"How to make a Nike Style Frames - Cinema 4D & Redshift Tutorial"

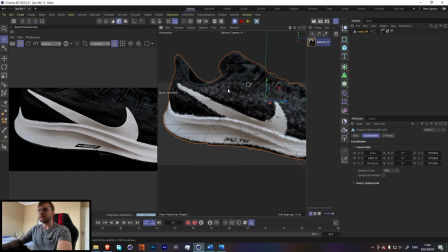(4:13)
So I think if I had to do this again, I would do it more in the studio lighting where I'd set up myself, or just choose a better place to scan.
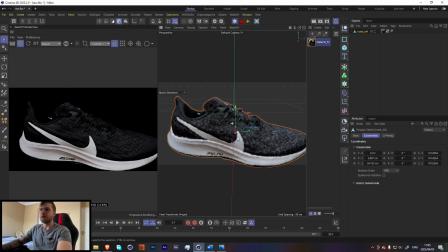(4:21)
I was doing it on overcast day, but there were certain shadows like this that came through. But other than that, I mean, the model is really high detailed.
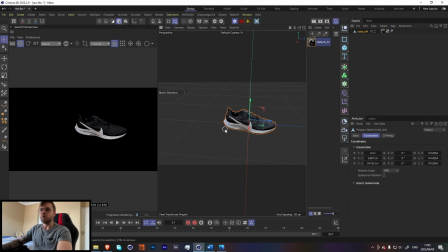(4:29)
It looks really nice and will work perfectly with what we're trying to do. Cool. So let's grab a camera over here. I'm going to set it to 80 mils.
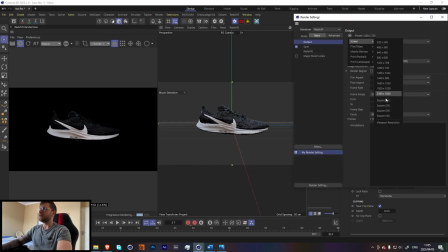(4:43)
So like that. And let's also change our aspect ratio to a square.
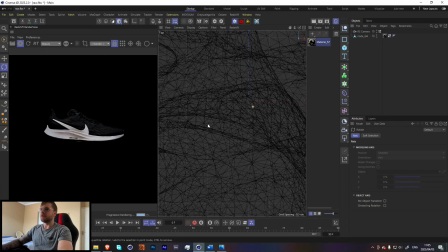(4:51)
Let's just kind of, actually, before we position that, let's go in and draw out a frame for our X particles.
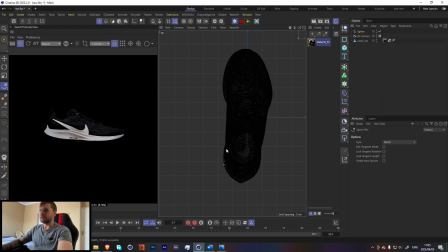(4:59)
So this doesn't have to be perfect. This can just be a rough outline. We're just going to be using this to emit some trails from, but you're not actually going to see the base of it,
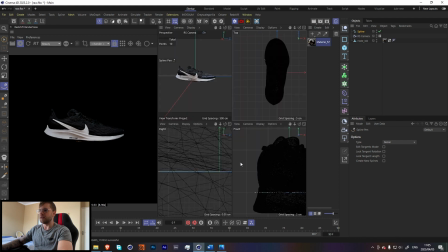(5:10)
so it's okay if it is not a perfect spline. Something like that should be fine. Let's just set it up that it actually fits the shoe.
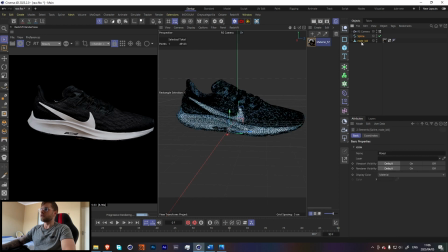(5:25)
Cool, and let's just group these together.
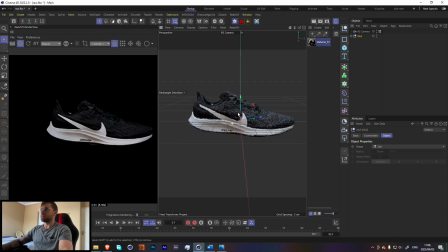Cool, and with our null, let's just angle this a little bit. So I'm thinking something like that should look quite nice.
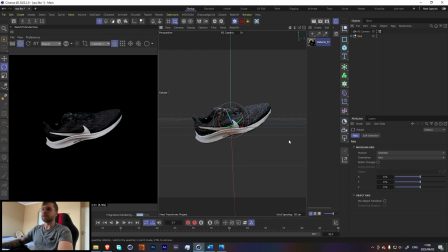(5:43)
I kind of wanted it that it just adds some movement with the XP trails. So it kind of seems like the shoe is kind of flying off, or if you're like stepping on something. I don't know, I've just added some nice movement to the frame. Cool, so let's go in and add a plane.
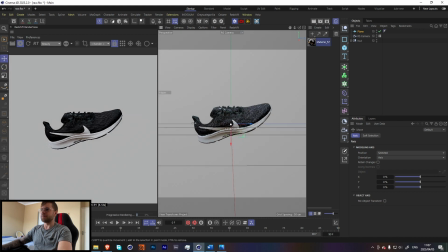(5:57)
This is just going to be our backdrop over here. And let's move that further back. Something like that.
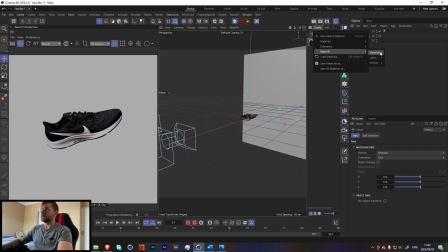(6:08)
And let's start working on our scene. So let's first off start by adding a material.
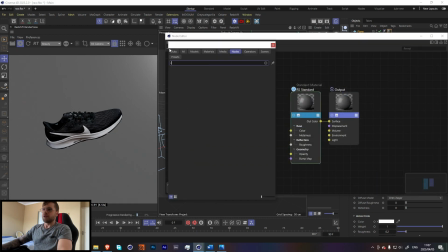(6:14)
Let's go in and add a ramp.
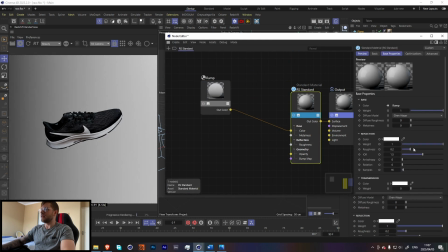(6:20)
Plug that into our color. And let's also just turn up our roughness all the way.
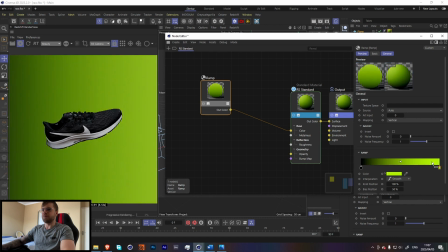(6:25)
And I'm going to use this nice green over here. You guys can obviously use whatever color you want, but I thought this green looked pretty nice.
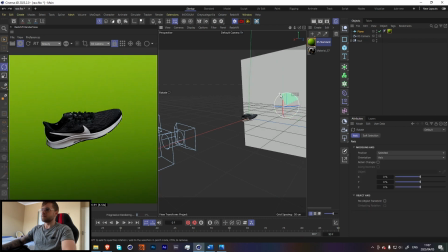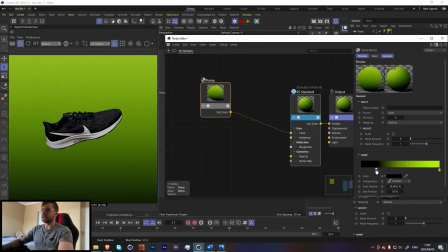(6:42)
Something like that. Let's just bring up our max a little bit. Something like that.
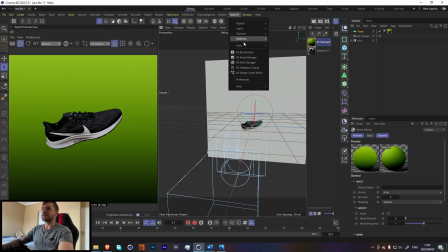(6:47)
I think that looks quite nice. Awesome. So let's start lighting this. Let's go in and first add a heat.
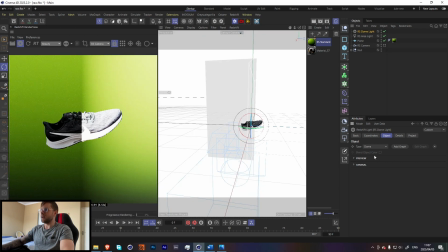(6:55)
Okay, we can add an area light for now. Let's also add a dome light and bring down the intensity all the way to zero.
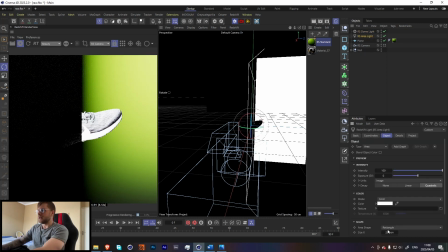(7:01)
So we have a black scene over here. And let's make this light quite small. So 20 by 20.
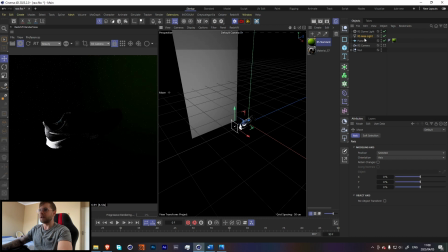(7:11)
And we're just going to set up kind of like a 3-point lighting.
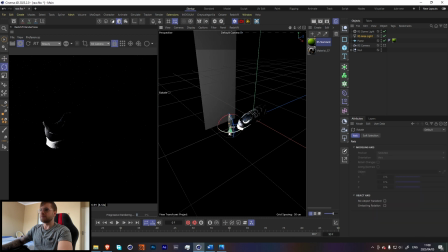So for that just highlights the rim of the shoe up there. Let's add another one. It's just going to highlight the top of the shoe.
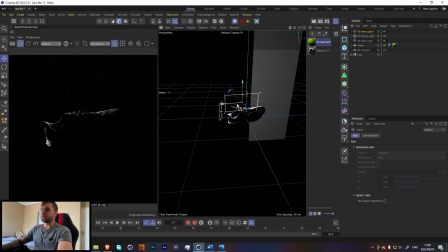(7:35)
I think that is perfect. Let's just make a little bit longer so we can catch the front over here. I think that is fine for now. And then let's add in our key light.
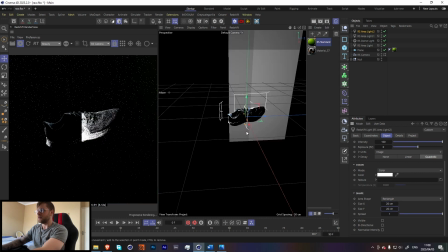(7:47)
So let's add another area light, 20-20. And let's add a target onto it. And set the shoe as our target.
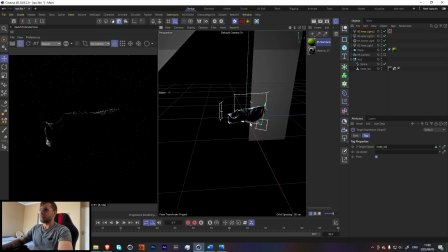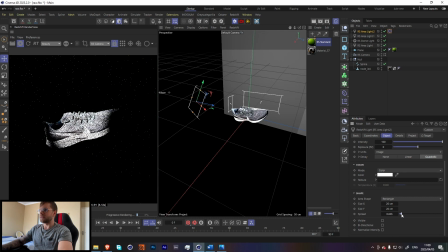(8:03)
Cool. Let's go over here and set the spray to something really small, because we only wanted to kind of highlight our little Nike logo over there.